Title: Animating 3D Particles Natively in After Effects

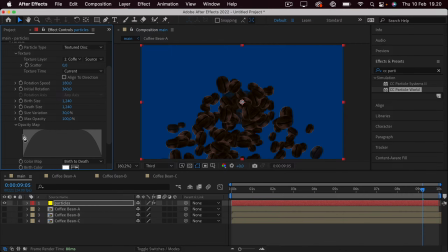[8:09]
And if you open that up, you can see that right as they are being generated, they are actually at 0% opacity. Then they go all the way up to 100%, stay there mostly for their lifetime, and then they go all the way down to 0% again.
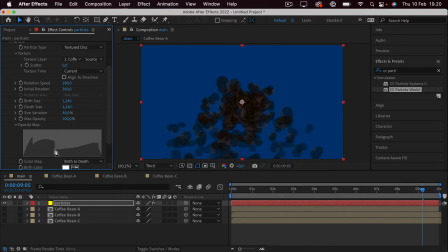[8:23]
So you can see that we can actually draw sort of a curve or a shape here, which will alter the opacity over the lifetime of a particle. Now we just want these to be at 100% opacity throughout the entire thing. So we'll just drag it all the way up here, and there shouldn't be any opaque particles left.
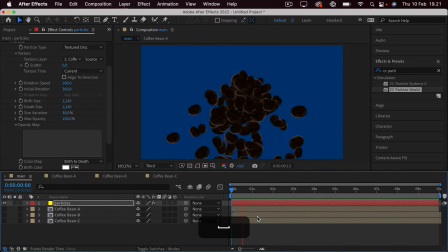[8:42]
So let's take a look at what we have gotten so far. You can see that we have a bunch of coffee beans exploding all over the place. Right now it's a bit hard to see that it's coffee beans because of their scale, the background color, the rotation.
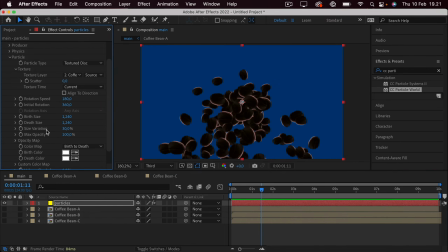[8:55]
There's just a bit too much going on at the moment. So what we can do is go out of the particle tab and we can go into the physics tab. Here you can see that it's set to explosive, which just means that the particles sort of explode out from one singular point. One thing you can do here is open up the producer.
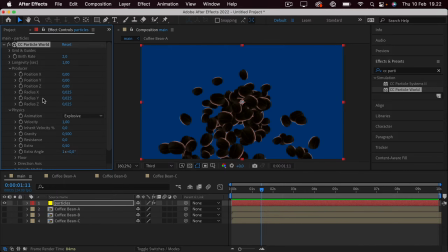[9:13]
Here you can see we have the radius for the X, Y, and Z. X is the horizontal axis, Y is the vertical, and Z is sort of the three-dimensional axis that goes into 3D space.
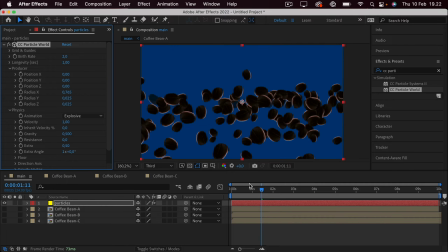[9:27]
So we can take the X-axis, drag it out, and that way, if we play it back, you can see that they sort of fall all over the place. On top of that, we can take this position point or X that we have,
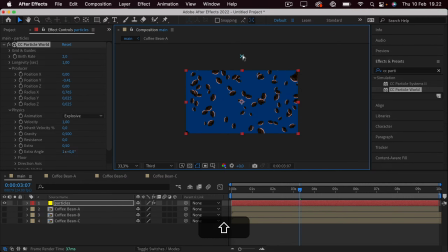[9:41]
and we can just drag it on top of the composition here, and you can see that they fall down from the top. If we zoom in all the way, we can start to play around with the velocity the gravity, which sort of controls the speed.
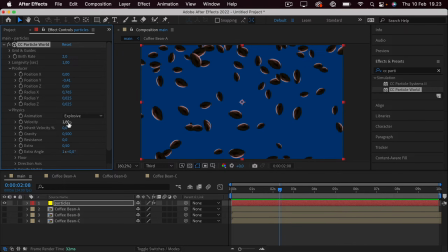[9:57]
Because of the fact that they are just falling down, we can actually turn off the velocity and just work with the gravity alone. From the get-go, they are a bit quick. You don't really get to notice what's falling down.
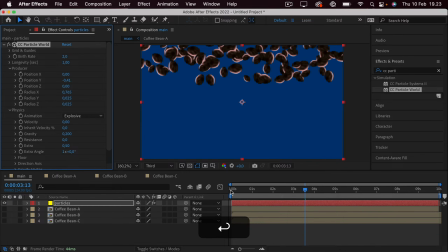[10:11]
And we can just turn this down to maybe 0.2. Take a look, see if that's a proper speed. And quite quickly you notice a bit of an error. The thing is that the particles only live for 1 second.
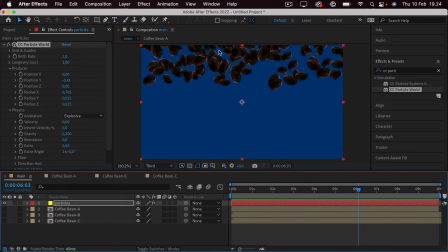[10:26]
And because of the fact that we have decreased the gravity and the speed of the particles, they actually start disappearing before they have left the frame. So we can just increase the longevity, so we're sure that the particles actually get to fall all the way down before disappearing.
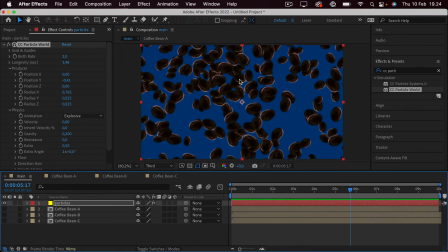[10:43]
And that's what's happening right here. There's also a lot of particles in the frame at once. And we also want to include the different particles and not just this type, so we want to decrease it quite a bit. The amount of particles is determined by the birth rate, which you can see right here. If we decrease it, fewer particles will be generated.
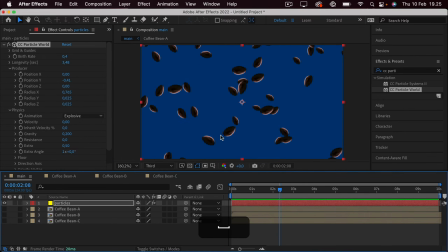[11:02]
So we don't want that many particles because we'll actually be layering this and we'll also be adding the other different particles. So maybe we can just go for 0.3, which should be fine. So to be able to see the coffee beans a bit better, we'll do a few color adjustments.
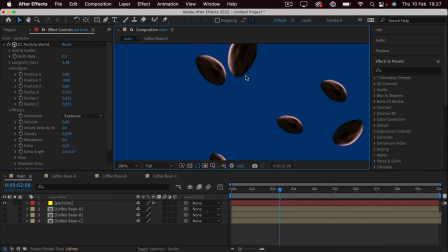[11:19]
We could start out by putting this to full, zooming in a bit, then we'll go to layer, new adjustment layer. We'll just call this CC as in color correction. And then we'll find an effect called curves.
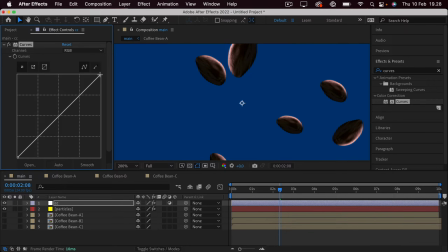[11:32]
So when looking at this straight line, this up here is the highlights, midtones, shadows. So let's say we wanted even darker shadows, we could drag this to the right. If we wanted even lighter highlights, we could drag this to the left.
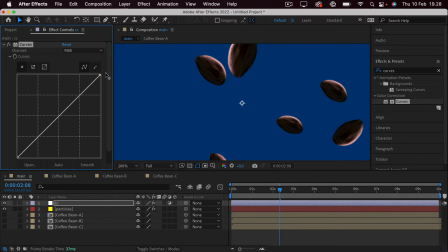[11:49]
Or otherwise, if we want the highlights to be darker, we can drag this down. But we want to sort of affect the midtones or the darker areas and make them a bit lighter. So we can drag this up a bit. And we can also counter it a tiny bit by turning down the highlights.
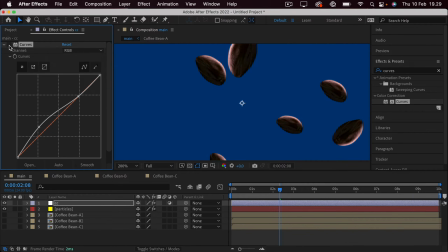[12:08]
So that way you can just see it's a bit easier to see that they are actually coffee beans.